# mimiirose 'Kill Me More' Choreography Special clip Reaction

Hey guys, it's Erika. We're gonna be checking out mimiirose's Kill Me More choreography special little video. So excited to be checking this out, get more vibe of what the girls are about in terms of sound and dance. Maybe this one is just highlighting their choreography skills. They do that with debuts sometimes, you know what I mean?
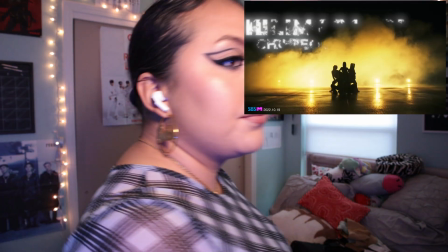(0:16)
But I'm excited to be checking this out, so you know what it like. Want me a good silhouette?
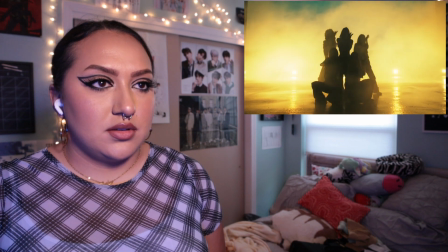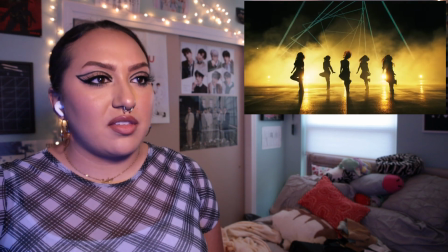(0:31)
Nice. Cool, but like also this big ass projection thing behind them is really cool.
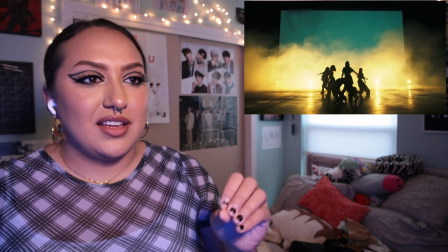(0:37)
That's the thing about silhouette. You're gonna see the oh, it's all silhouetted.
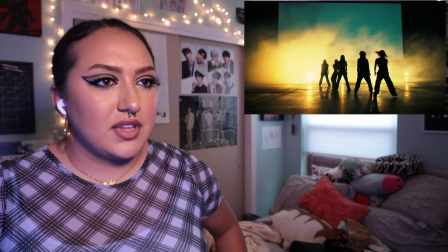(0:46)
That's interesting. Then we really are focusing on the dance.
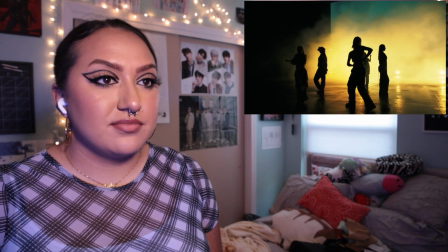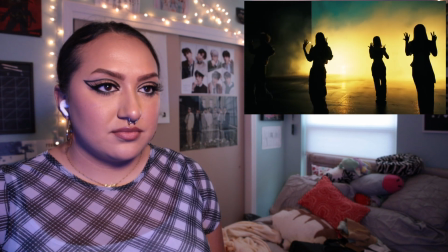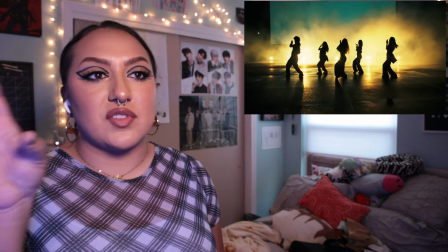(1:03)
I just wish it wouldn't say more center than Tart Time, because when it goes up to the side and the girls are in the darkness, can't see anything.
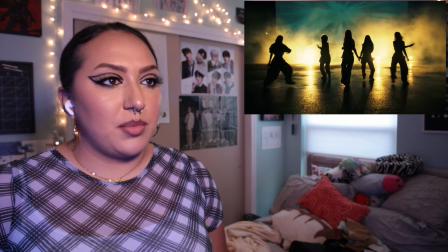(1:11)
Like the member who's furthest left.
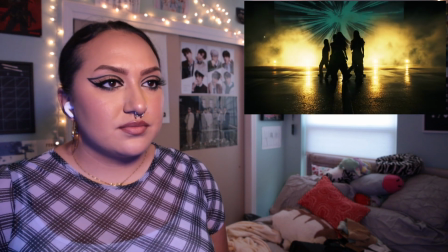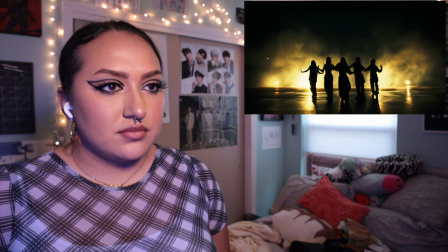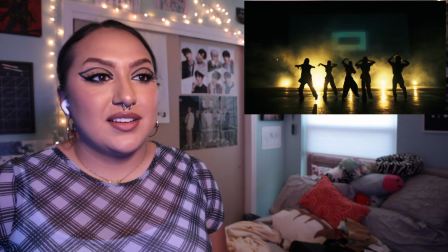(1:25)
But you're really, especially with the silhouettes, we're really gonna see how clean they are.
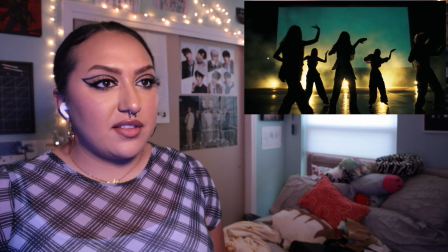(1:32)
I like the choreography.
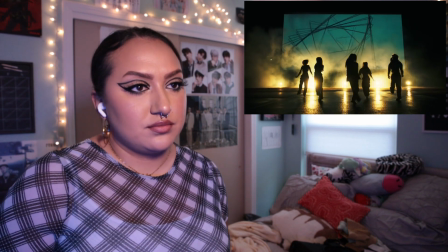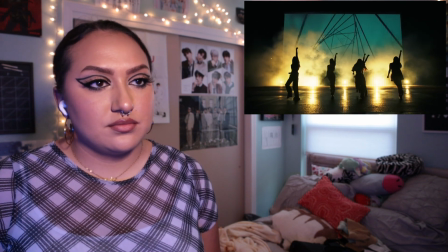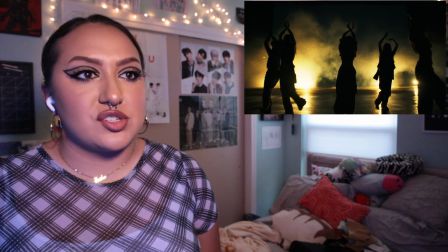(1:48)
Yeah, I think they are. This is meant to show off more of their dance ability.
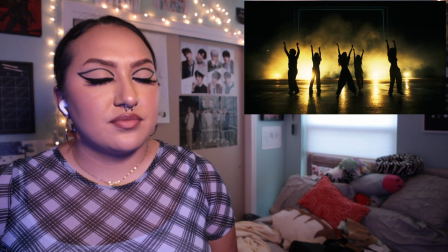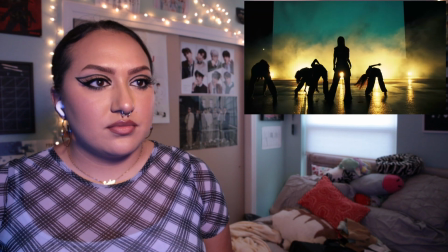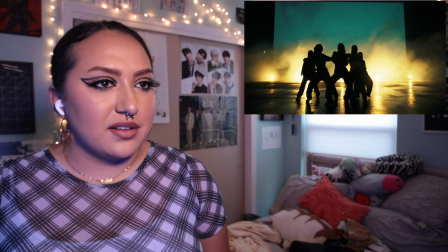(2:02)
I don't know why there needed to be a transition there. Maybe they needed cut.
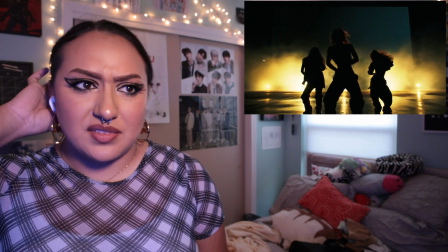(2:09)
Yeah, because this is like a one take type of thing, which is also very impressive.
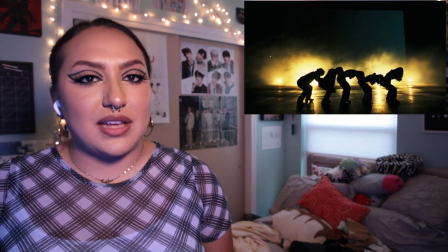(2:16)
Not normally get that for performance videos.
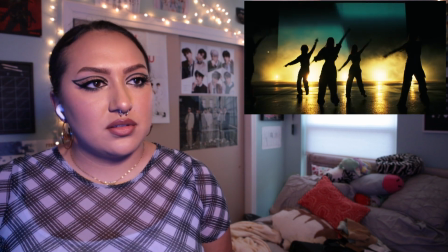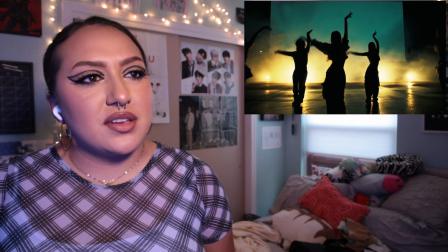(2:25)
But I don't think I've ever reacted to a video that's completely in silhouettes.
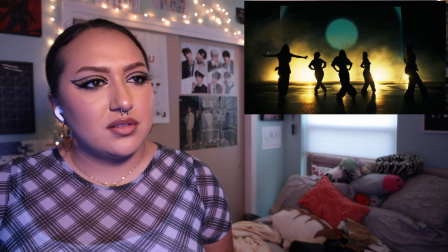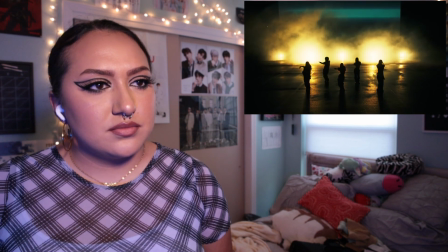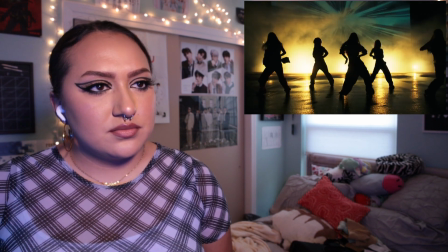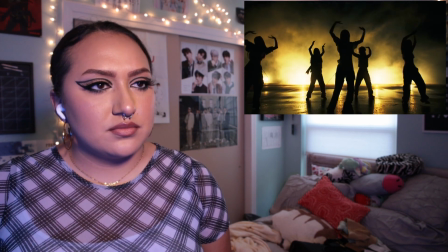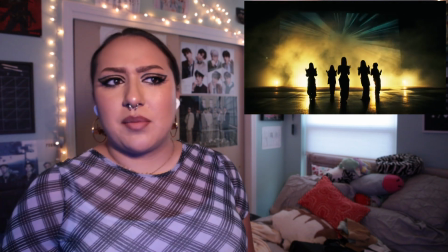(2:53)
But I like the song. I think so far probably my favorite song of theirs.
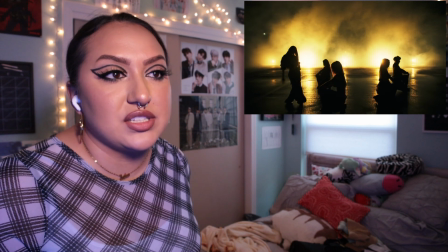(3:00)
And favorite video, actually. This is really well done.
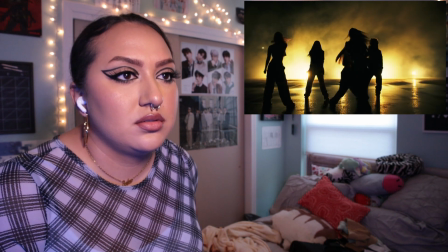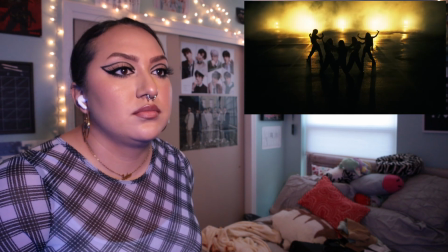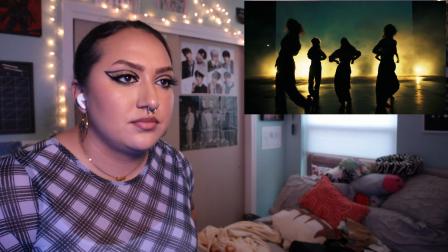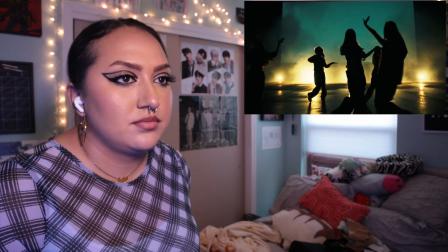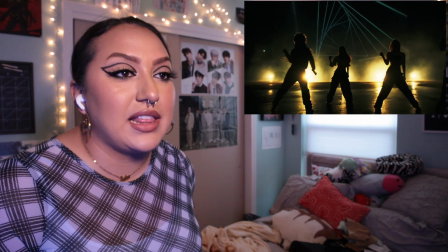(3:39)
Oh, and then just like the kick like that? Okay.
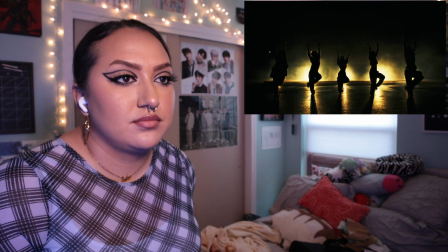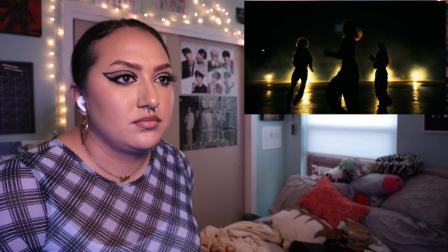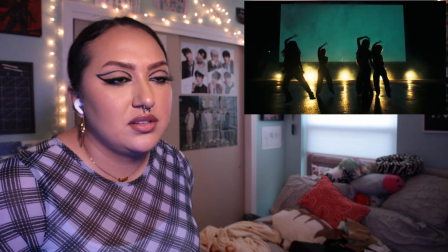(3:52)
I don't know why they turn the lights down here so much. Or is it the projection? I thought that was really cool. I don't think I've ever reacted to a video where they're completely in silhouettes. So that was very interesting. But it's a very simple setup.